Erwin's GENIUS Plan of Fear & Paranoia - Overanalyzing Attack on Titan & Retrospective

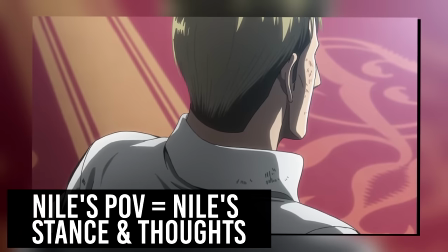738s
Firstly, very blatantly showing us that we are now in Niall's minds and his internal monologue would color much of what we'd be seeing,
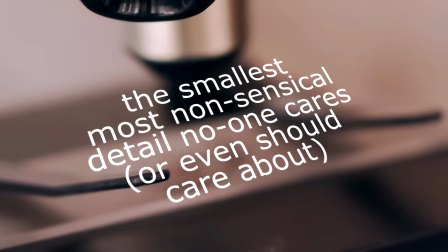744s
but number two, and yes, this is definitely a wee bit of overanalyzing, also showing us that he now stands behind Erwin in support.
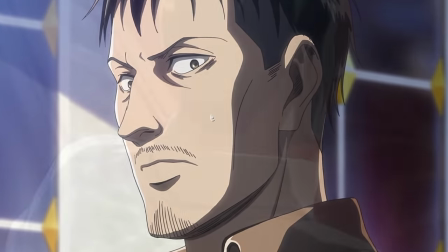752s
It's not just an upward-facing shot zooming in on Niall or anything. It deliberately puts his view behind Erwin, and we see it through his eyes.
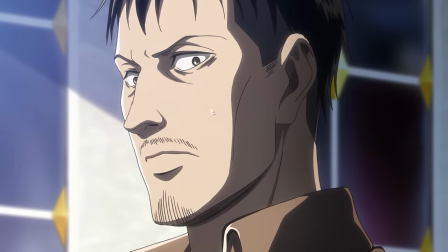760s
But okay, returning to more sensible manners. Number three, I think it also does a really, really good job of just capturing that anxiety of the situation.
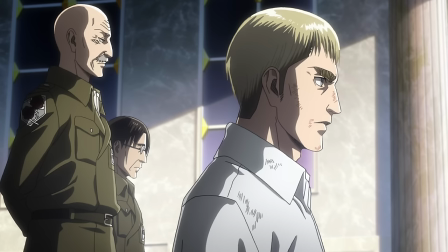768s
Suddenly, Erwin and the council become this background noise that you can't tune out.
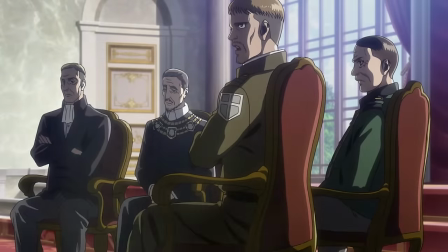773s You also slew Demol Reeves when he learned too much.
With each and every single thing they say, Nile just grows more and more uneasy.
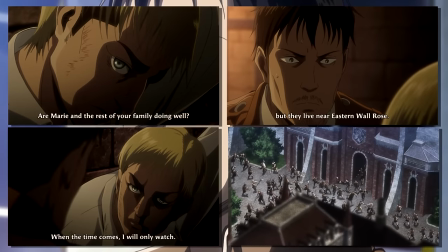781s
Erwin talking about the walls falling. Suddenly, those questions about his family become these almost eerie, forewarny statements,
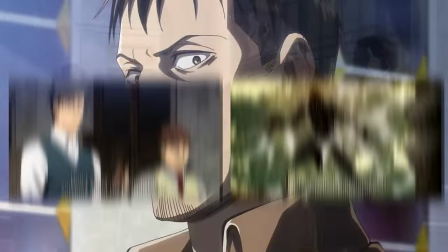788s
made even greater when the council says Erwin killed Demo, something he knows almost 100% did not happen.
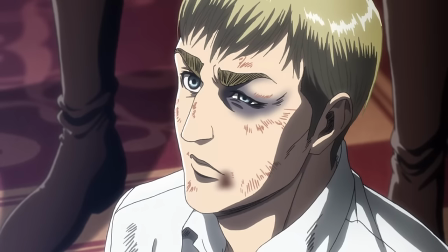795s
He is between a rock and a hard place. Erwin is as cryptic as ever, and much of what he says is starting to sound like a roundabout threat.
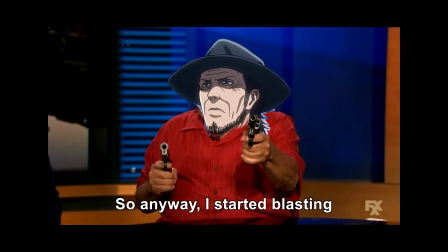802s
But the council, oh, the council has been silencing anyone who opposes them for a very, very long time. time.
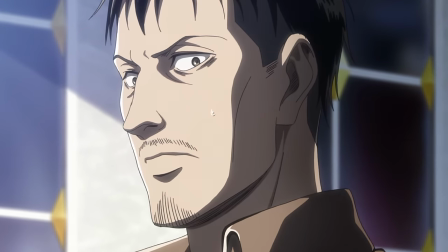809s
So, yet again, the show has put us in the same headspace of a perspective character as we too, just like Niall, just try to find a way out of this situation.
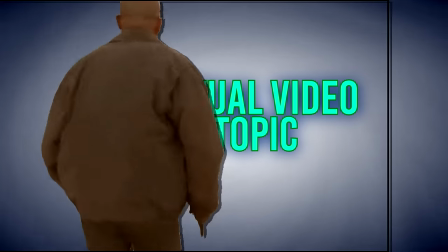817s
But okay, let's all catch a breath real quick. Because something I haven't brought up yet and is absolutely not relevant to anything whatsoever is the names of the council members.
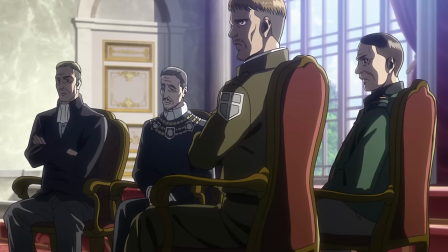826s
All of them are very much on the nose, so I'll just really quickly rush through them so we can check off that trivia box.
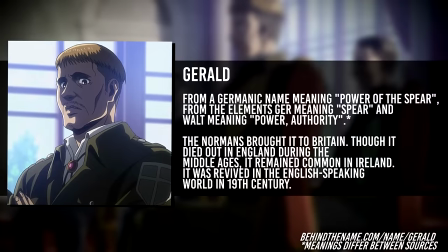832s
Geralt, the military representative, means rule of spear or bright spear in Germanic, so, you know, very military.
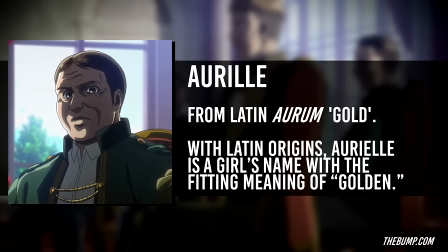839s
Aureal or Aureal, I have no idea, one of the high-ranking nobles, is likely derived from Aurum, I think that's how you say it, meaning gold in Latin, or even the feminine name of Aureal,
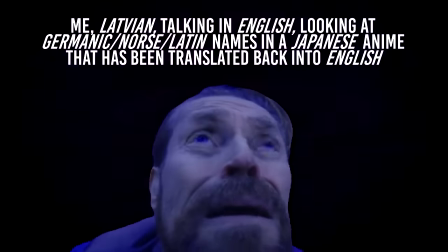850s
I guess, meaning golden. See if you can tell how many cuts there are in between these bits, I literally have no idea how you say any of these names.
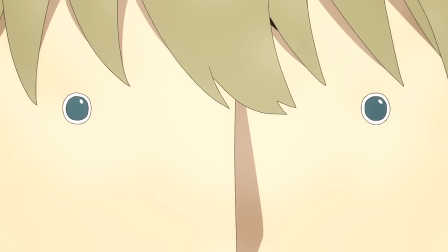856s
I'm mixing together like five different languages, oh my god, help me. But yes, a noble, gold, rich, makes sense.
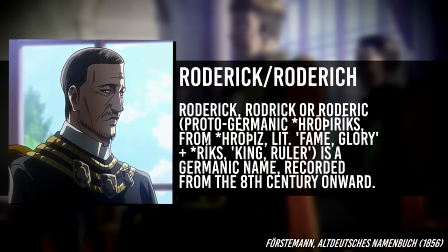862s
Roderick, the representative of the church, may be chosen to represent fame, glory, and rule, which, considering the WoW religion and how much sway it has, I think fits.
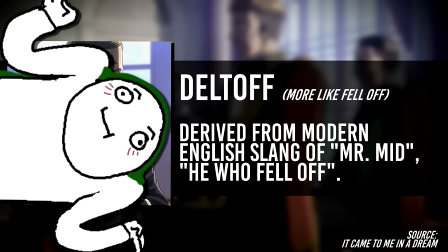871s
And Deltoff. Well, Deltoff actually doesn't have much of a meaning as far as I gather, but no one really cares about him, so it's fine.
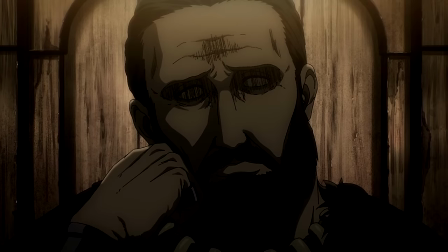877s
And there's a whole bunch of meaning behind the Fritz name, but we'll leave all of that for the actual Fritz story, as there's a bunch of over-analysis to be done there.
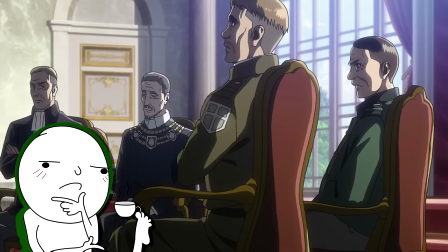884s
But returning to that point of framing, once we get the back and forth between the Council and Erwin,
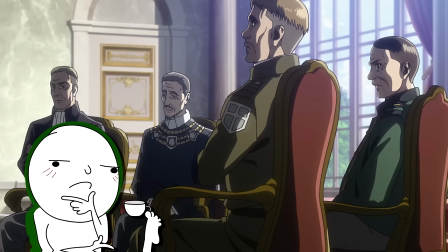889s
I think the show also very deliberately has these almost two profile shots of the opposing sides.
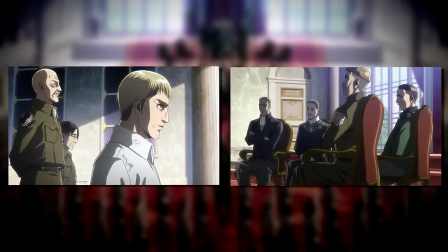894s
We have the council on the right, and we have Eren and Pyxis on the left. Not sure if it's intentional, but the almost face-to-face standoff shots definitely seem deliberate.
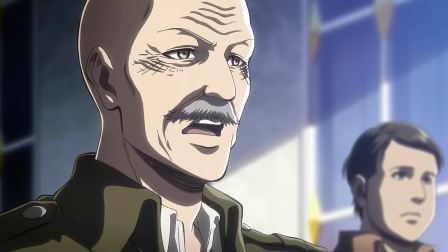903s
Though Pyxis then joins the conversation, repeating much of what he already said in Trost. Humanity is on the brink as is, but then saying, even so, I have nothing to do with the scouts.
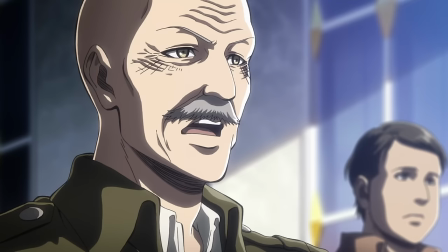913s
Adding that if they pose a threat to humanity and wish to throw it into another bloodbath like Trost, the scouts should just be dismantled.
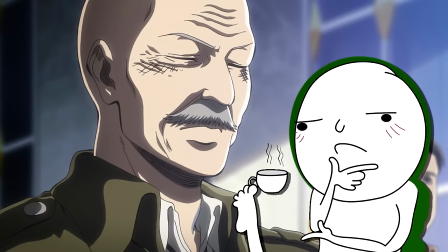919s
This is something that I feel like has actually been really underappreciated in AOT, because I think many of us immediately assume that, yeah, yeah,
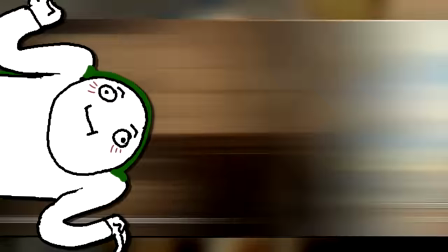927s
sure, we already saw them talk and both agreed to go against the government and we also saw almost this exact scenario play out with Erwin's tribunal.
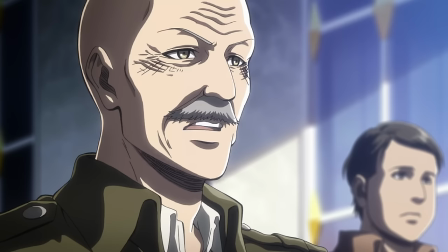934s
And big surprise, that is exactly what happens, which is why I think many tend to overlook the fact that Pyxis is not in fact loyal to Erwin.
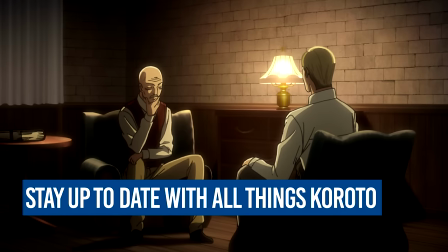942s
It's kind of like a reverse twist in that it both confirms the obvious theory that they're working together,
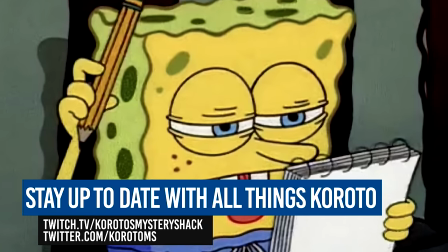948s
while also sort of disproving itself to an extent,
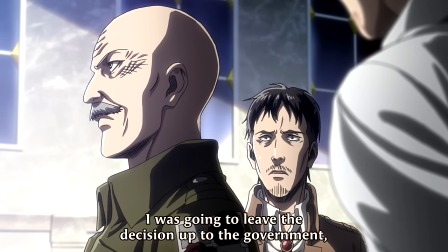951s
with Pyxis later saying that his allegiance is 100% dependent on what actually happened here.
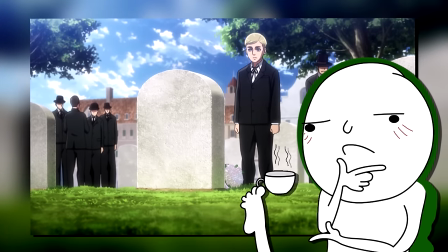957s
We just talked about those underlying selfish desires, right?
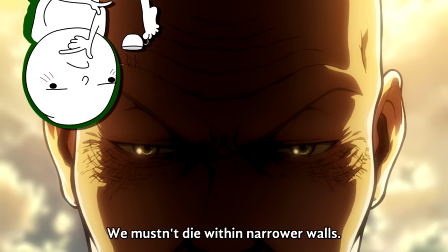961s
Well, I'll go out on a limb and say that Pyxis is as close to disproving that statement as I think we really get in the series.
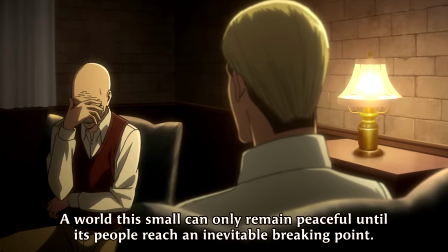968s
Perhaps it's a byproduct of age and him having seen countless of these young feisty soldiers wanting to change the world just charge right into their deaths.
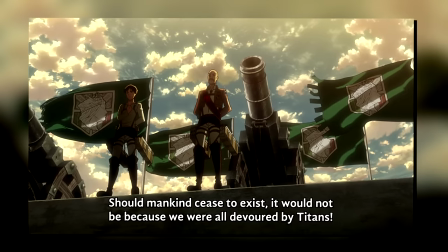975s
But Pyxys doesn't seem motivated by some single goal aside from just genuinely helping humanity.
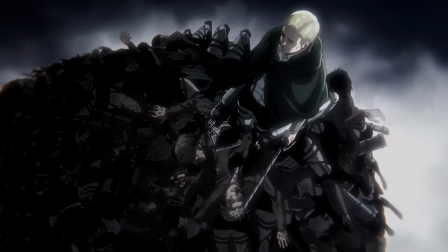981s
He doesn't side with Erwin immediately for all the reasons we've talked about already.